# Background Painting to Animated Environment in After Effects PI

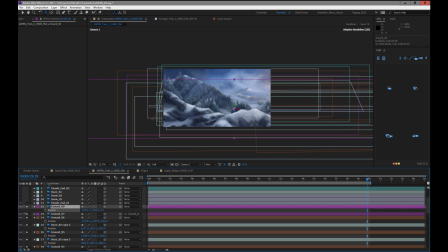63:28 They're the same, so I know that they're glued together visually really quickly. Let's just make sure. And I want them. This is sort of cooling the scene off. So this green one here.
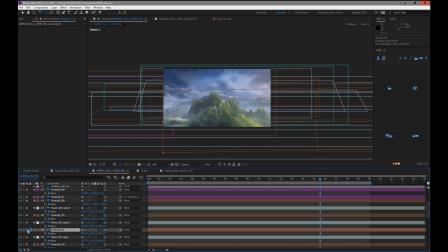63:44 Definitely too green for where we're at, I think, for the feeling of this scene. So I'm probably gonna move these guys, this one over a bit, scale them down a bit maybe. Is this the one?
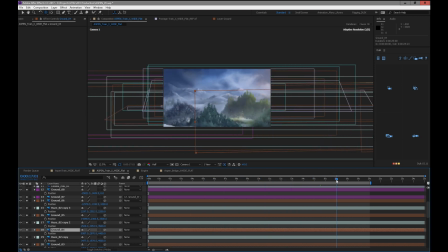Because I think we can open that area up a little bit and it'll be okay. Scale this guy down. Go back to the start. We should have a clipping thing.
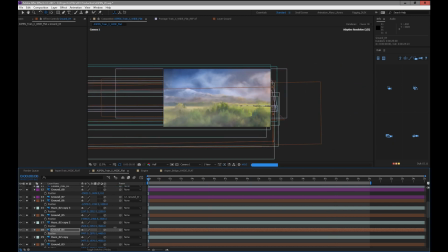64:18 Bring them over. We're starting to get into the world of experimenting and playing with the pieces, which is really fun.
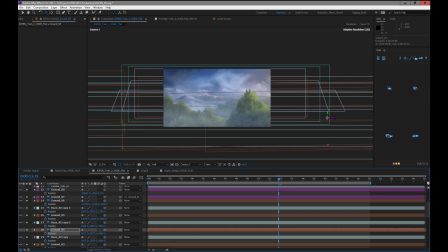64:34 I like this phase. We can start messing around. This one's cool-ish. This is still possibly too warm at this point. Pretty warm. I think I might want to even move it further back.
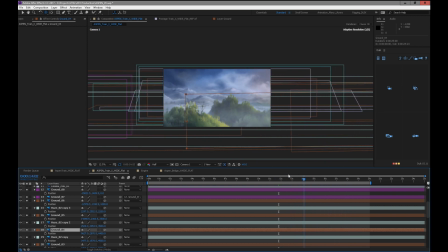64:56 It's really warm. It might actually, I could do a color push on it too. I'm not sure. I'm not really sure. I'm going to, for now, let's move it. It could probably afford to be scaled down a bit more.
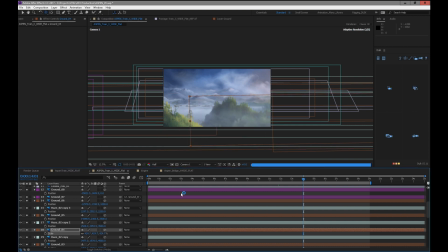65:12 We can't scale it too much because then it'll start looking proportionately wrong with the rest of the scene, with where its depth is. But, and this guy down here, this one here.
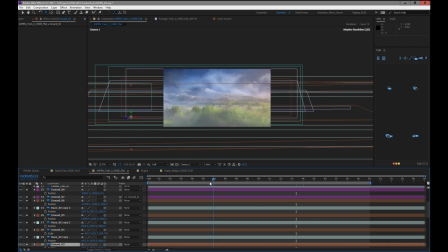65:30 Okay, so this is sort of like a snowy ground, and so that one I have to honor this layer here because it goes all the way across. Now this one can be modified and moved around like we've been doing. Let's go back to the start and make sure it's out of the frame a little bit.
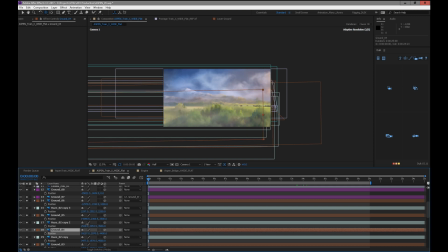65:50 This one can also start later at any point because it's a bit modular.
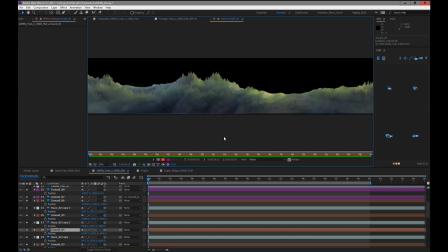65:54 This one's more what I usually make is sort of, just have a look, kind of like this modular piece that ends on either side. So I tend to make them look like little islands, and then they can be moved around.
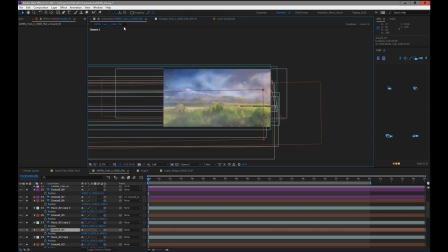66:05 It's a little trickier because there's so much lighting on this, and that's where the paintings kind of fall apart a little bit, is when you end up putting a lot of lighting on them, you run the risk of not being able to fit them, like what's happening into the environment, because they don't, their color isn't quite right. Like this needs to cool off more.
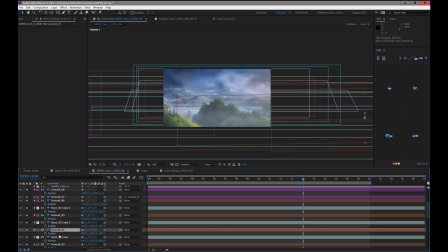66:24 So one option is to create like a color gradient on there to sort of cool this off a lot, which we can do for sure. It's not really that hard to do. It's just a matter of just something that has to be done.
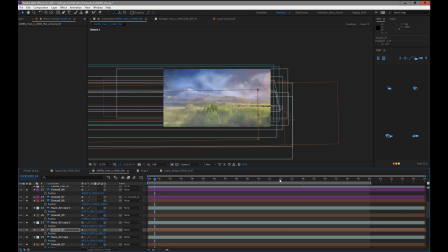66:37 I find the contrast really high on this one too, probably because it's meant to be starting more around over here. So we'll just try different positions for it. I think we have enough depth that we can start experimenting with.
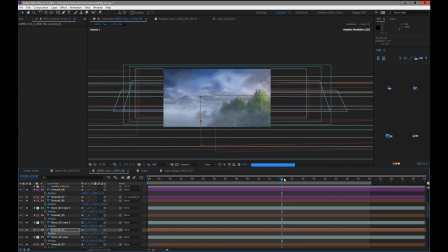66:55 Or let's just move it way over here. See how it feels to end with this guy. We get this cool open spot. Now that green is a problem.
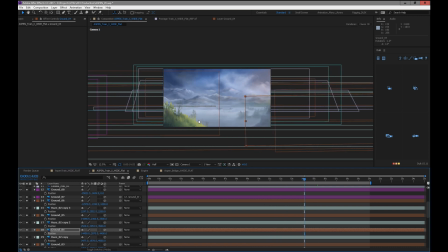67:10 But I like kind of this cool open spot. If this looks okay, we might have to put tons of like haze down there to give some depth to it so it doesn't just look like a big flat thing. What do we have here? We have a bit of snow creeping in. That's okay. That's pretty cool. Some of this we'll be able to clean up with the haze. And the haze can also influence the color of the land.
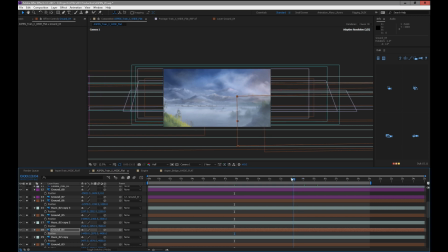67:31 Oh, hey, Kira. Is it Kira? Welcome to the stream.